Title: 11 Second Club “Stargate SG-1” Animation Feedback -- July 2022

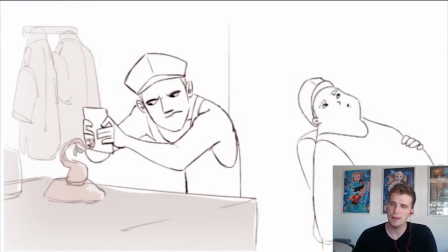4:11 So get here earlier, get here sooner, fairy tales, and then rumors, lies, fairy tales. And then right around here, I would love to see his expression change to be more angry. And he's like, he kind of looks, his eyes kind of dart to the side.
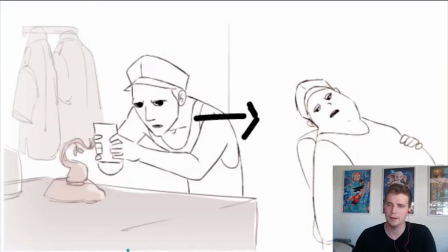4:30 And he, he looks over at this guy, like, I'm going to show him a piece of my mind.
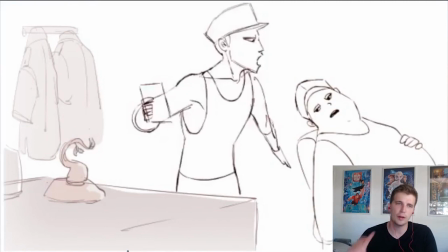4:38 And then he turns around. So I kind of want to see that progression from like a kind of innocent. He's really questioning, like, what about mythology to once he hears,
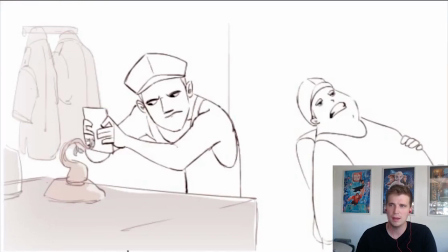4:50 once he hears lies that he gets, then he goes into that, like deadpan. Like what, what does he talk? What is he talking about? And then when he says fairy tales, then during this kind of quiet moment here,
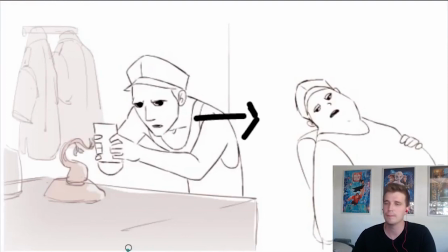5:06 i'd love to see that deadpan turn into like anger and looking over at the character i think that'd be a nice progression there
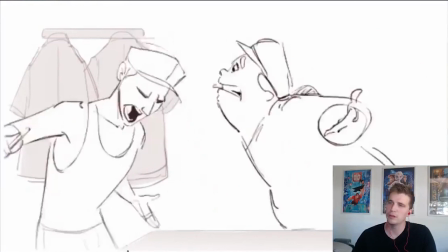5:16 and then this is all really cool i
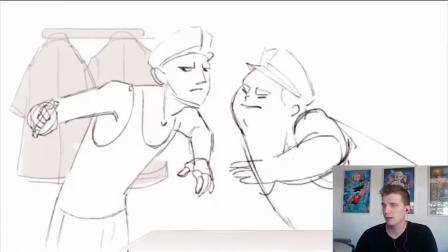5:21 love all this one thing is um clarity again
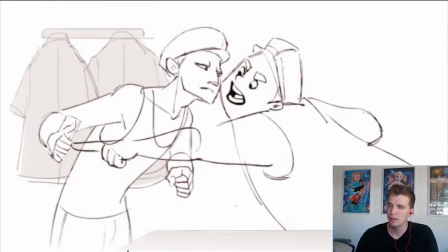5:28 i i thought he like grabbed it out of his hand
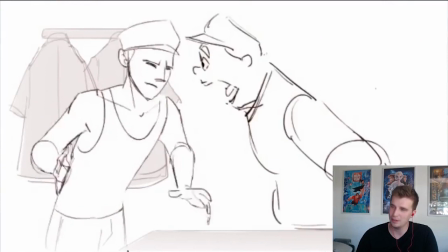5:34 because then his hand is like clenched here and it looks like he kind of throws it on the ground
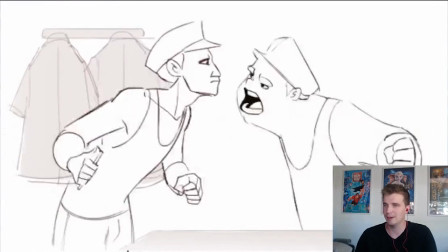5:41 but then he has it again in the end so he didn't grab it and throw it on the ground
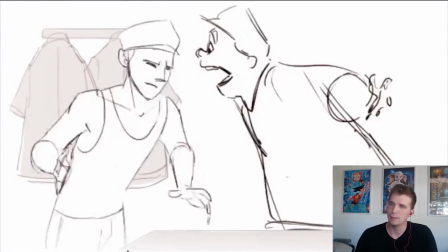5:51 and then you also kind of lose it here it's almost like it's not even drawn on that on in this hand
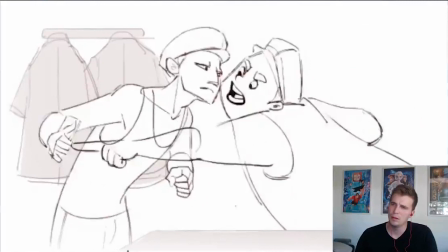I think on filming, you might want to just... I love how you're pushing this pose so much. It's really great.
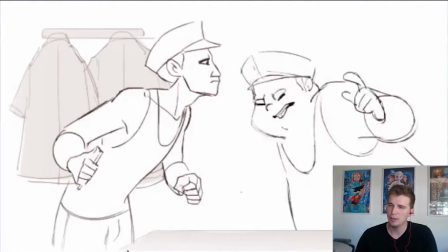6:17 But you really...
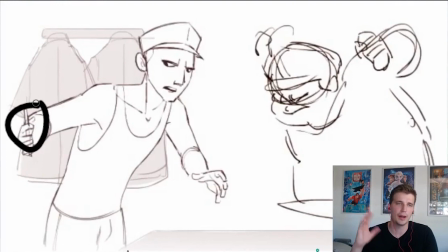6:23 I feel like we should, I mean, if it's a bigger, bulkier handheld video camera, then I feel like that'll be clearer, because we'll still see this big bulky thing in his hand rather than this,
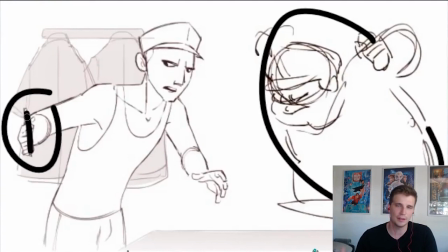6:38 which, if we're watching him, we're not looking here,
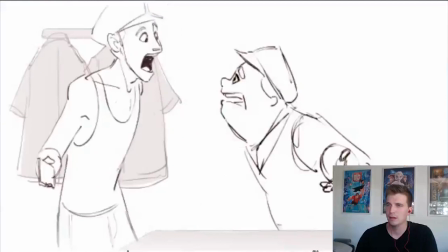6:42 and this can just look like there's nothing there in his hand anymore, so it'll look like he already grabbed it.
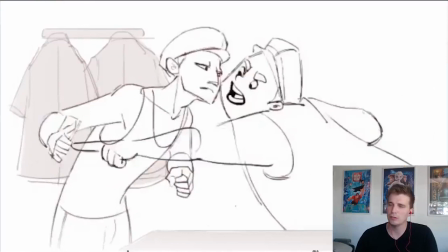6:52 So that's probably the easiest solution is just to give him a big bulky camera or just don't have him point at the, don't have him point and his finger touch the camera.
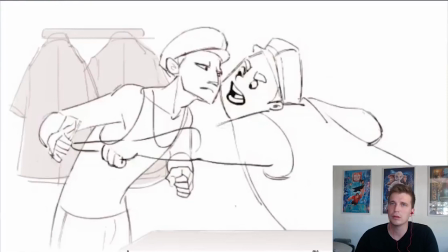7:06 Either have his finger only get like this far or hold on, something froze. Whoops. Okay. Sorry.
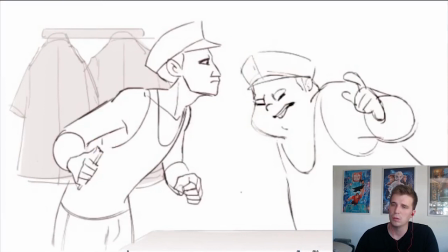7:26 Only have his finger get maybe like this far or maybe if he points at his chest or something like that.
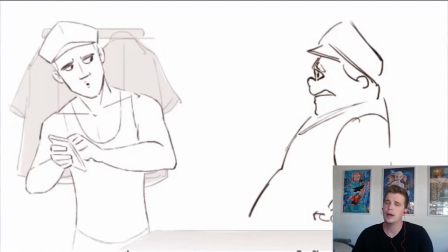7:38 And then on this last pose, I feel like we can get more specific with this. I don't know. I would love to have him feel more exasperated and like,
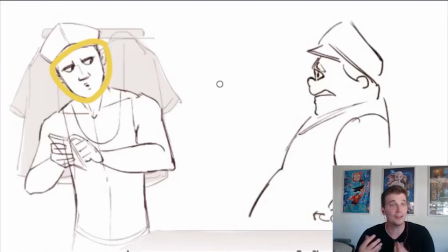7:53 I don't know. like I'm as confused as you are, but I'm really frustrated about it. So this kind of looks like he looks upset at the other guy, but really I'd like him to feel a bit more flustered.
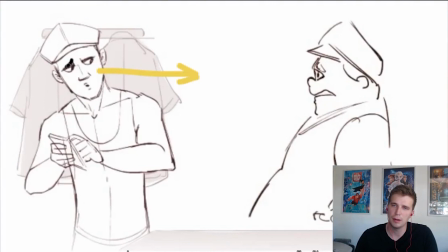8:10 So you could definitely, you know, push these eyebrows up more,